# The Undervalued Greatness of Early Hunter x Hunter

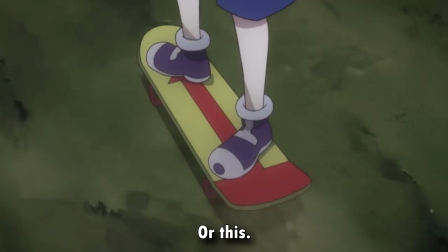990s
Some characters get by on their physical fitness alone, but for those who falter, like Leorio,
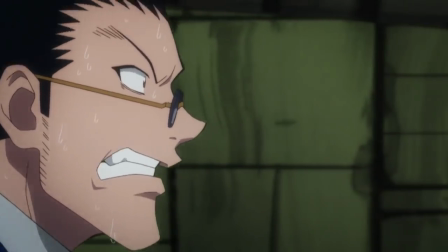996s
it then comes down to whether or not they have enough resolve to push beyond their limits.
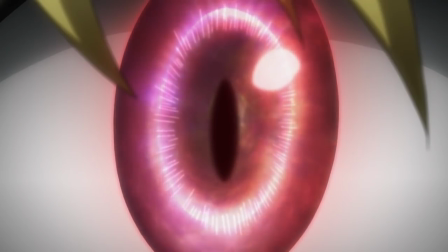1000s
This theme of confronting impossible odds and still attempting to overcome them pops up time and time again in Hunter x Hunter,
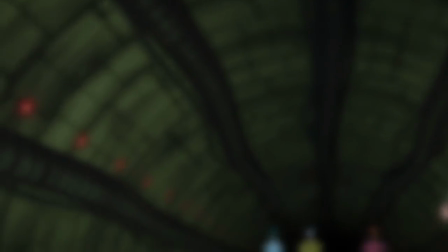1006s
and this tunnel run does an excellent job at laying the groundwork for that. The other purpose of this phase is to remove the overconfident slackers who don't belong there.
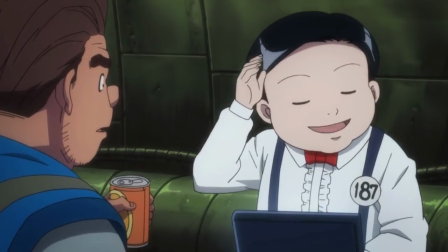1015s
A character like Nicholas enters the exam with the impression that he has all the answers, but he doesn't.
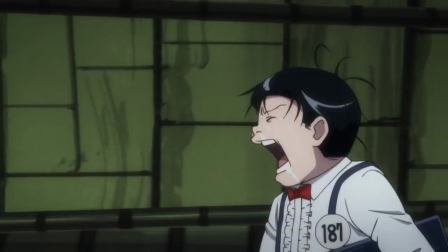1020s
To make light of the Hunter exam is to make light of the dangers a hunter must face. Those who don't take things seriously might as well be throwing their life away.
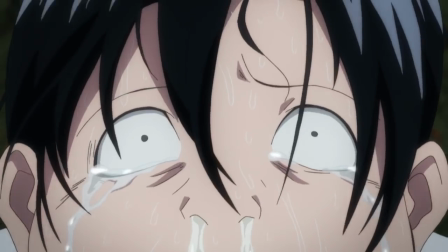1029s
As my buddy Second Look puts it,
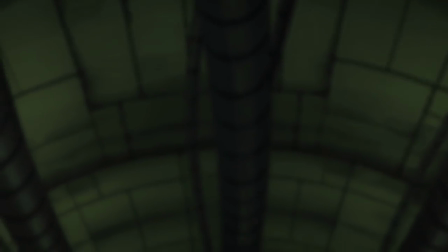1031s
the enclosed monotonous tunnel is an effective thematic transition that parallels the enclosed ideas of the world that these new challengers believe in.
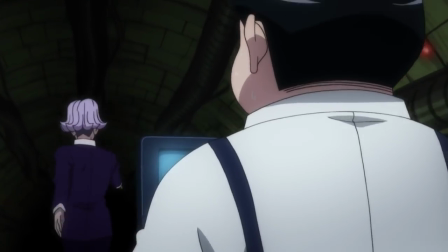1039s
Those who can't escape that perspective will never escape this hallway. Nicholas puts too much faith in his calculations, and not enough faith in himself.
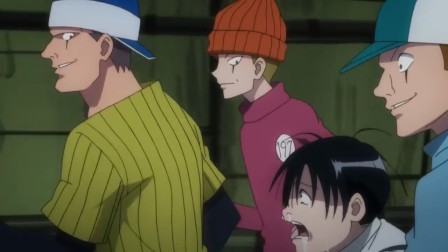1047s
When fatigue catches up to him, he doubts his ability to pass. This gives the Imahori brothers a chance to dig into those insecurities until they overwhelm Nicholas.
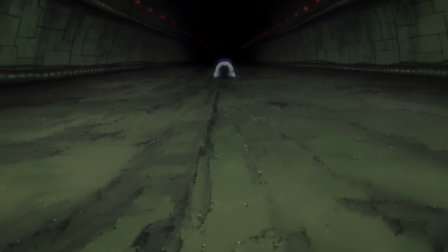1056s
His failure serves to contrast and emphasized Leorio's determination.
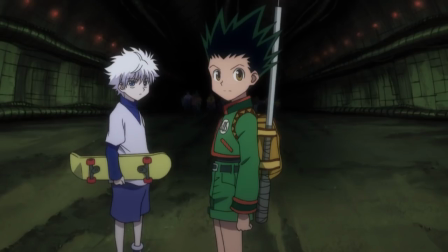1061s
He nearly gives up as well, but when he sees Gon looking back at him, he kicks his insecurities to the curb and plunges forward with renewed vigor.
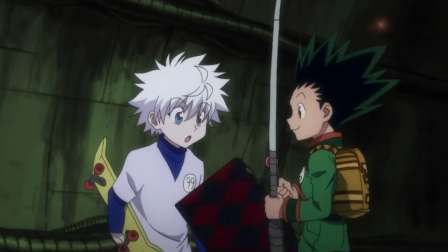1069s
To top it off, you get this cute innocent interaction between Gon and Killua.
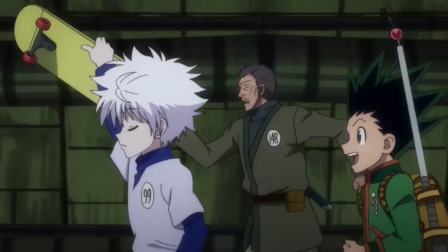1073s
As for the lack of plot progression, I guess that's technically true, but there's so much going on in this episode that takes precedence over the plot.
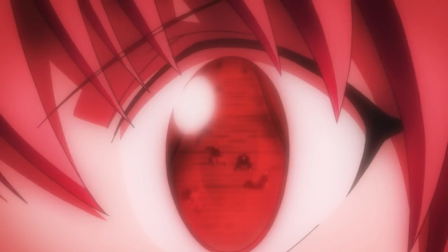1081s
The next scene practically outlines Kurapika's entire character arc, and Leorio reveals his backstory, but it's more than just exposition.
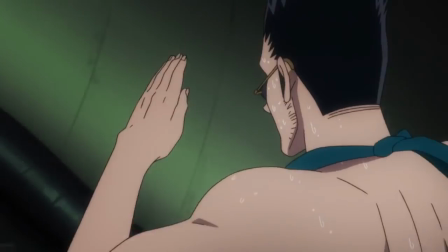1088s
This is the first moment where Leorio and Karapika finally let their guards down to one another.
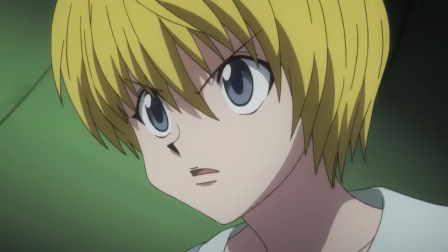1093s
Leorio's selfish facade is cast aside, and the duo's developing connection is finally cemented.
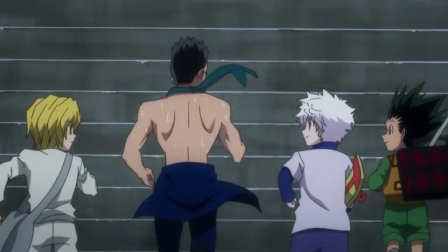1099s
With Killua's rise to prominence in this episode, the two pairs within the main four have taken shape.
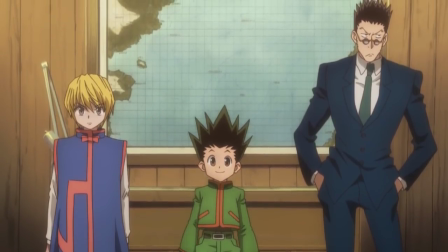1104s
Several of the show's conceptual and technical strengths have been shown off, and the stage for the Hunter exam has been set.
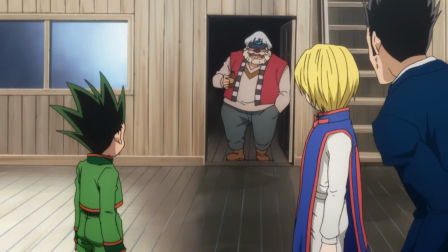1110s
I won't act as if this was the greatest introduction to a series ever,
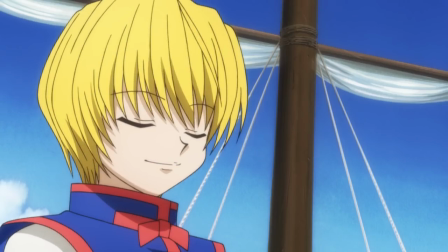1114s
but hopefully I've convinced you that the makings of a classic existed even in those first few episodes.
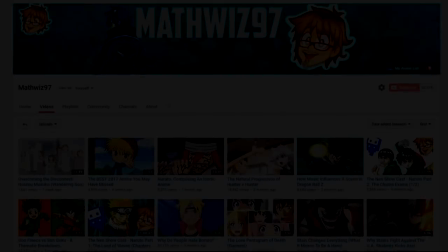1122s
2017 was a stressful year, but the overwhelming support this channel received helped me power through it all.
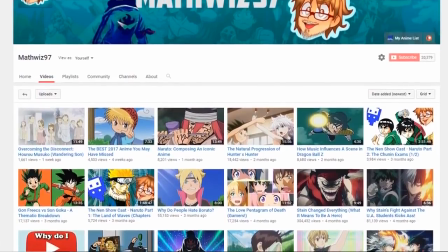1127s
I never expected I'd accomplished in three months what had previously taken me four and a half years, but you all made it happen, and I'm immensely grateful for that.
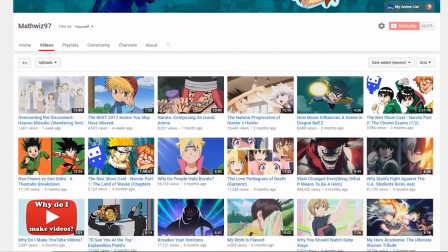1135s
I've got big ambitions for 2018, but with your continued support, I might be able to fulfill those ambitions.
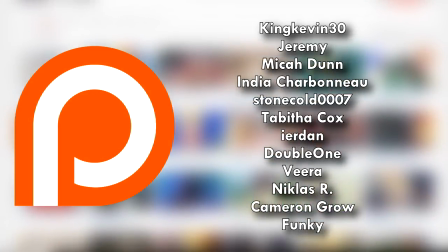1141s
With that, I'd like to give a very special thank you to KingKevin30, Micah Dunn,
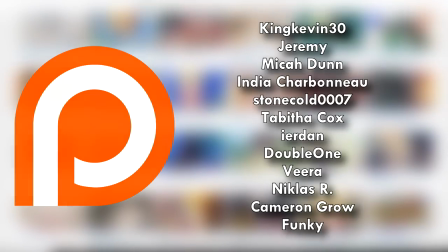1146s
StoneCold0007, India Charbonneau, and all of my other patrons for giving me an extra boost in my quest.
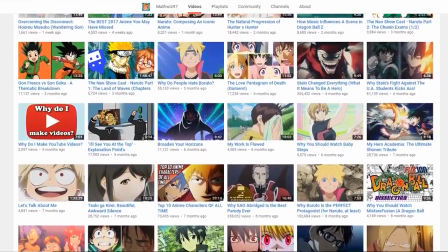1153s
I hope you all have had a fantastic 2017, and if you haven't, well then I hope that your 2018 is better,
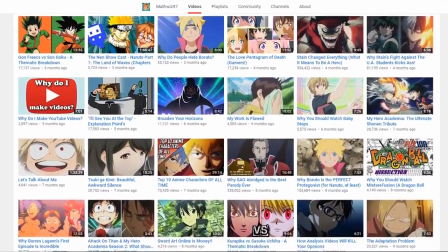1160s
I hope that it's awesome, and until next time, keep on YouTubing.